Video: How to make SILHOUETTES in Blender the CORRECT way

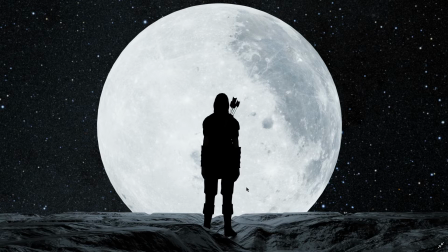[0:08]
Better Render Blender tutorial. In this tutorial, I'll be showing you how to create these awesome looking silhouettes in Blender. So first, to make a silhouette, we need to understand why it's happening, and it's all in the lighting. So let's start off with the blank canvas. So let's just imagine everything is here, but it's black.
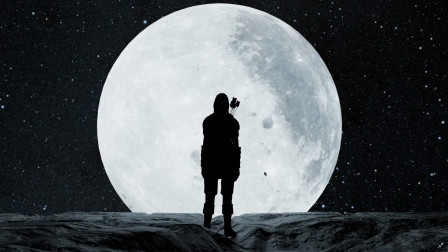[0:26]
So everything is pitch black dark. And since making a silhouette is all about the lighting, we need to first think of the perspective of the lighting. And since we're looking at it from the front view over here, and we can see that there's no light flashing onto the front of the subject no matter what,
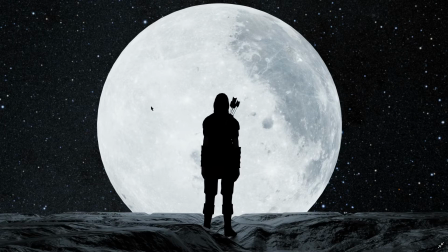[0:44]
we can now tell that the lighting has to be all coming from behind the actual subject itself. And that's it. That's literally it to make a silhouette. We just need a really bright light coming from behind the subject. And the reason it has to be bright is to create harsh lines. It will define the shape of our subject.
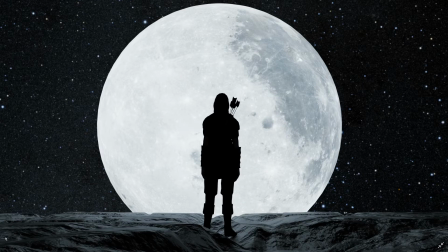[1:02]
And it needs to be bright enough to illuminate the floor and the background of it as well. Let's actually remake the scene over here, and I'll show you step by step on the tutorial. But I won't be showing you how to make the floor fully, because the whole tutorial is about creating the silhouette, not the floor.
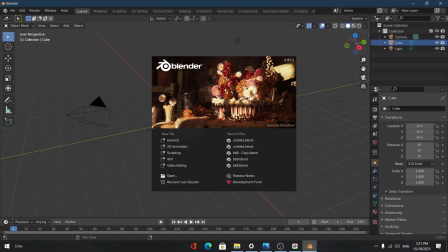[1:19]
But I will show you how to make the moon, because it's a really big part. That's the main source of the light. So we have Blender open up here right now, and let's just open up a new general scene.
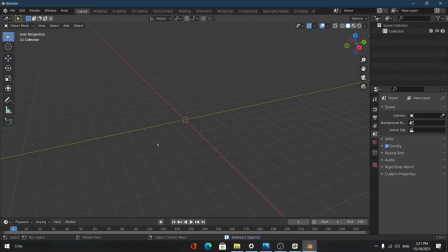[1:27]
And I'm just going to delete everything there is, and I'm going to add a sphere.
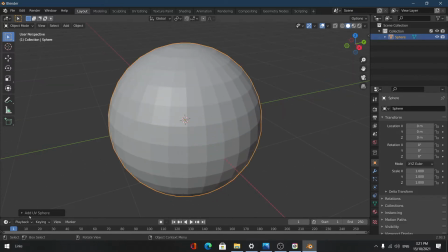[1:31]
So for the moon texture, I actually started off with a image texture, and I just made it into an emission shader. So here's a quick trick. We're gonna first not change anything in the UV sphere. You can move around and all, but we do not want to lose this menu. And we're gonna change the segments into 64, and the rings into 32.
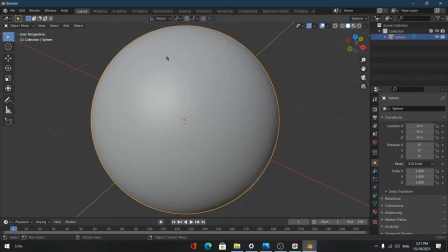[1:50]
And that just gives it a little more resolution to it. So now we can just shade smooth, right click shade smooth, and we're gonna add a new shader, and that will be a image shader.
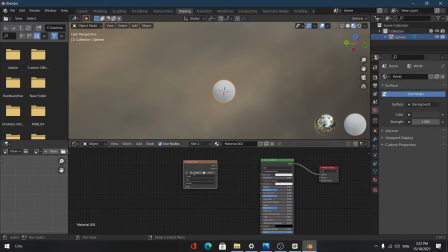[1:59]
So we're just gonna open up a image texture real quick. And we're going to plug this into the color to get the base color right, obviously.
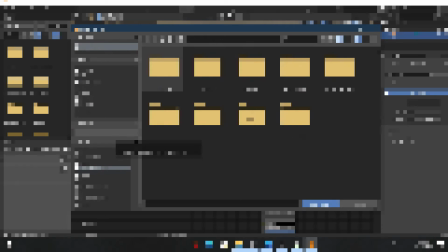[2:06]
And we're just going to open up the image texture, which I will put in the description below. So I'm just going to open up that real quick.
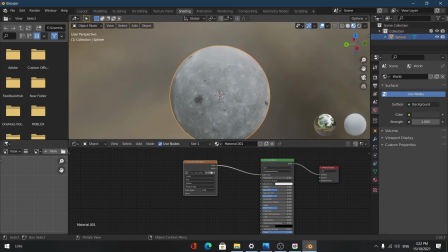[2:12]
Okay, so since we haven't changed much of the sphere's shape except for the resolution, we wouldn't have to do all those crazy unwrapping.
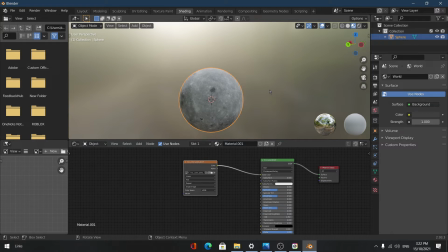[2:21]
But I did put a link on how to unwrap a sphere properly, and I'll put that in the description in the link below, and you can check that out as well. So first we've gotten this, but it isn't really emitting any light.
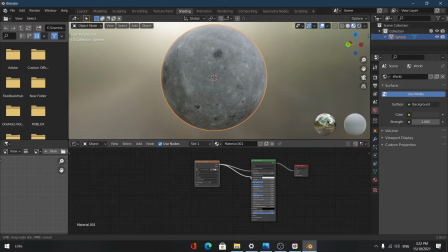[2:31]
And we can easily do that by plugging the color output not only into the base color, but also the emission output just over there.
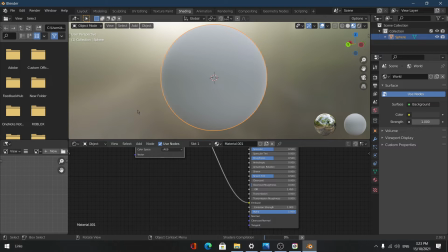[2:40]
And if you just wait for Blender to load up the textures, you can see that it's emitting light.
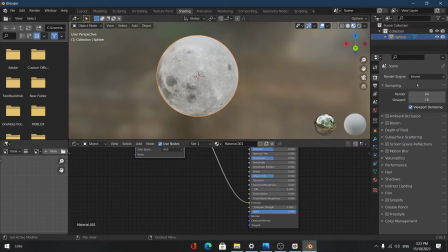[2:48]
Obviously, you can't see this right now properly, but if you just change the render engine to cycles, device GPU, if you have a GPU, you can go into the render view and see if it's emitting any light.
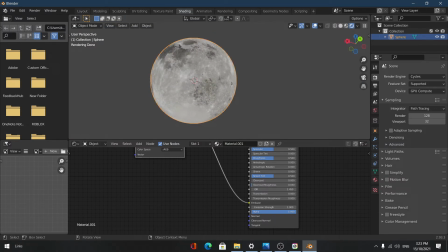[2:59]
And remember how we said we only need one source of light and not the whole scene to be illuminated? That's why we need to go into the world properties over here. And we're going to change the base color.
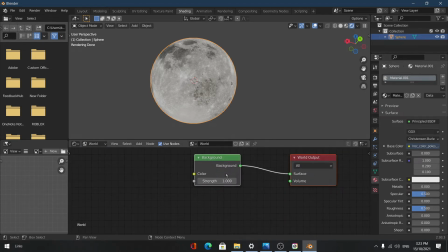[3:10]
So I can actually do it over here. We need to change the base color to pure black, so we can actually get the whole lighting effect.
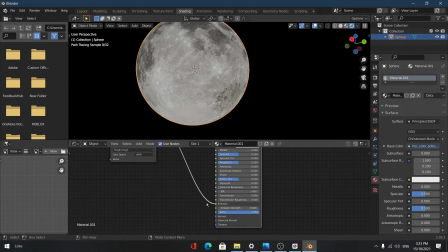[3:17]
Light. And obviously you can change the emission strength. I think I chose a value of around 5 because it really looked nice.
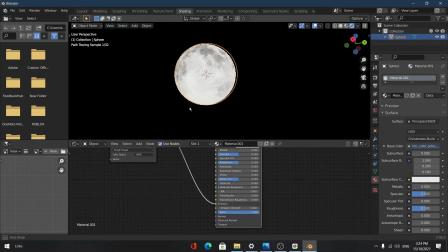[3:25]
So I'm just going to go with 5. But if you go too high, such as 10,
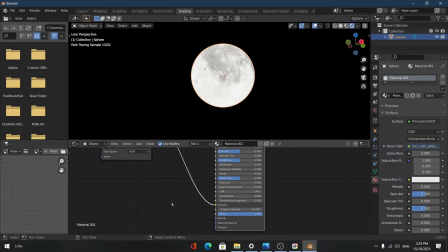[3:29]
you're going to start losing the detail because the light parts are going to kind of crunch down the black areas, and it's going to look really gross. So a 5 looks like a good balance. Obviously, you can go lower or higher if you want, but remember to keep it a good balance, because the brighter the light is, the harsher, the neater your lines are going to be for the silhouette.
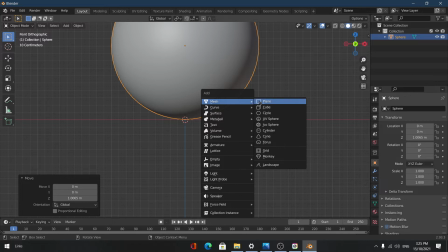[3:51]
Okay, so we've gotten the lighting right. Okay, so what we're going to do now is we're going to just add a plane real quick, just to get the floors right.
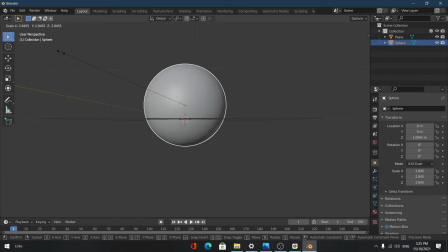[3:59]
So first we're just gonna scale up the moon, because, you know, we want it to look nice.
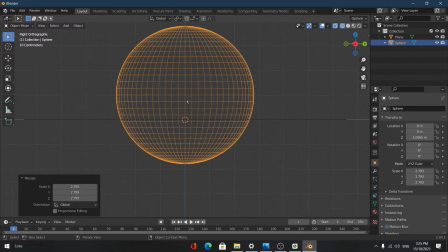[4:05]
If it's tiny, it's not gonna look that good. We're gonna go into wireframe mode, just so we can see where the plane ends. And we're gonna move the moon until it's somewhere around there.